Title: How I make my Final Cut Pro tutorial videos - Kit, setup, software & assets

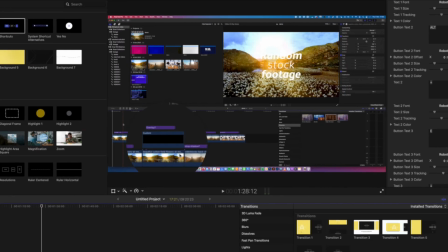[13:18]
There you go, so it's this circle here that you can see and we can click on this and we can really
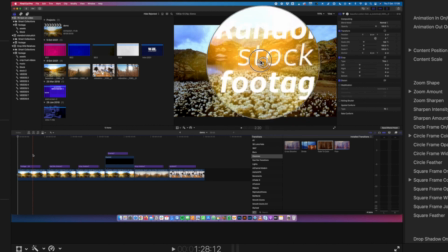[13:25]
easily drag it around to whatever area of the screen we're trying to highlight.
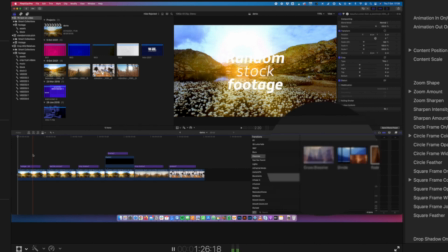[13:33]
It renders nice and quick so you can see, there you go, easily adding a sort of a circle of magnification. The next one is the blurred frame effect. I really like this. So if you want to sort of get people to focus on one area of the screen during a tutorial, I like to use this one. So really nice there. I'm using it there to show the effects browser in Final Cut.
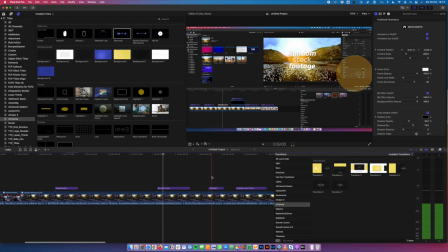[14:04]
So that's really nice. I quite like this one as well, which is the highlight.
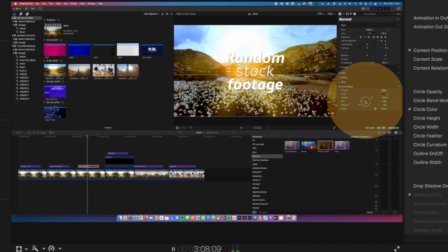[14:10]
And it's like the magnification one, but it sort of brings up a circle. and you can see all of these effects have really nice parameters within the inspector window so you can change color,
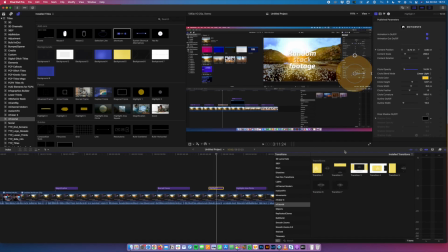[14:22]
shape, size, speed, you know they're really easy to use. We've got a highlight area circle this is quite a nice one as well if you want to highlight you know which button to press or something like that kind of gets rid of all of the distractions that you might otherwise have so that's definitely nice.
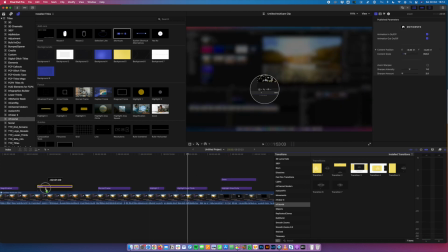[14:44]
And then we've also got this zoom which I'm just gonna move over here for a second so we drag our zoom on
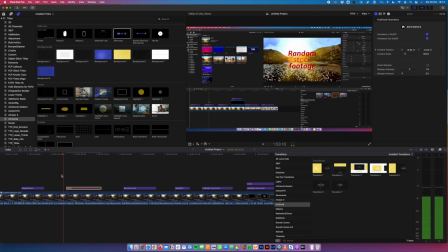[14:52]
and what it will do is it allows us to zoom in now I use this one a huge amount not just on like a tutorial like this but also just on like a FaceTime if I want to zoom in a bit closer to make some sort of really salient point you know and then I can zoom out again so yeah
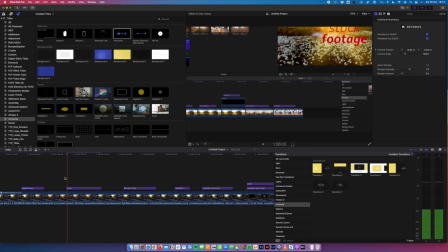[15:10]
this zoom is really great and you just drag it onto your timeline and then if you click on it you
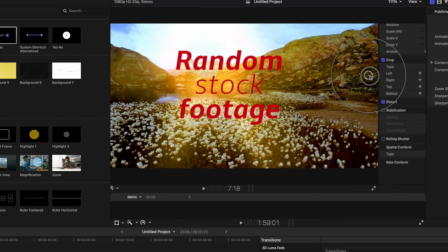[15:19]
can literally choose where you want the focus to be where you want the zoom in to
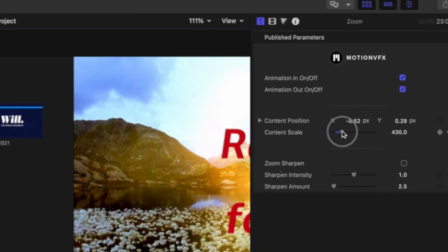[15:24]
be and you can also adjust how much of a zoom it actually adds
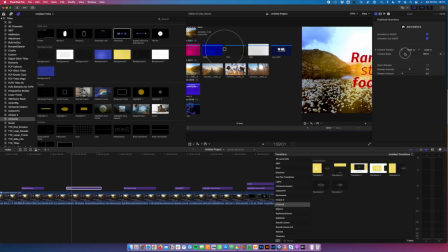[15:30]
like so which is really nice so we could do like a mega
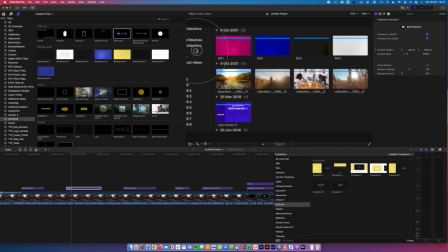[15:35]
zoom on like you know these bits of footage here like so so a really nice tool there what else have we got the other thing is you know you can stack these assets and actually use more than one at a time so for example
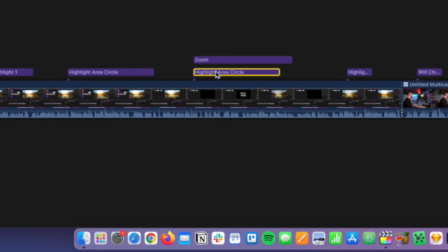[15:55]
here I've used the highlight area circle which is
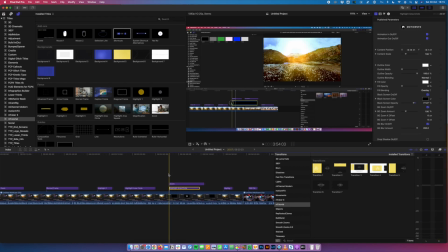[16:01]
looks like this but I've also used the zoom to further zoom the screen in even more so that's quite nice.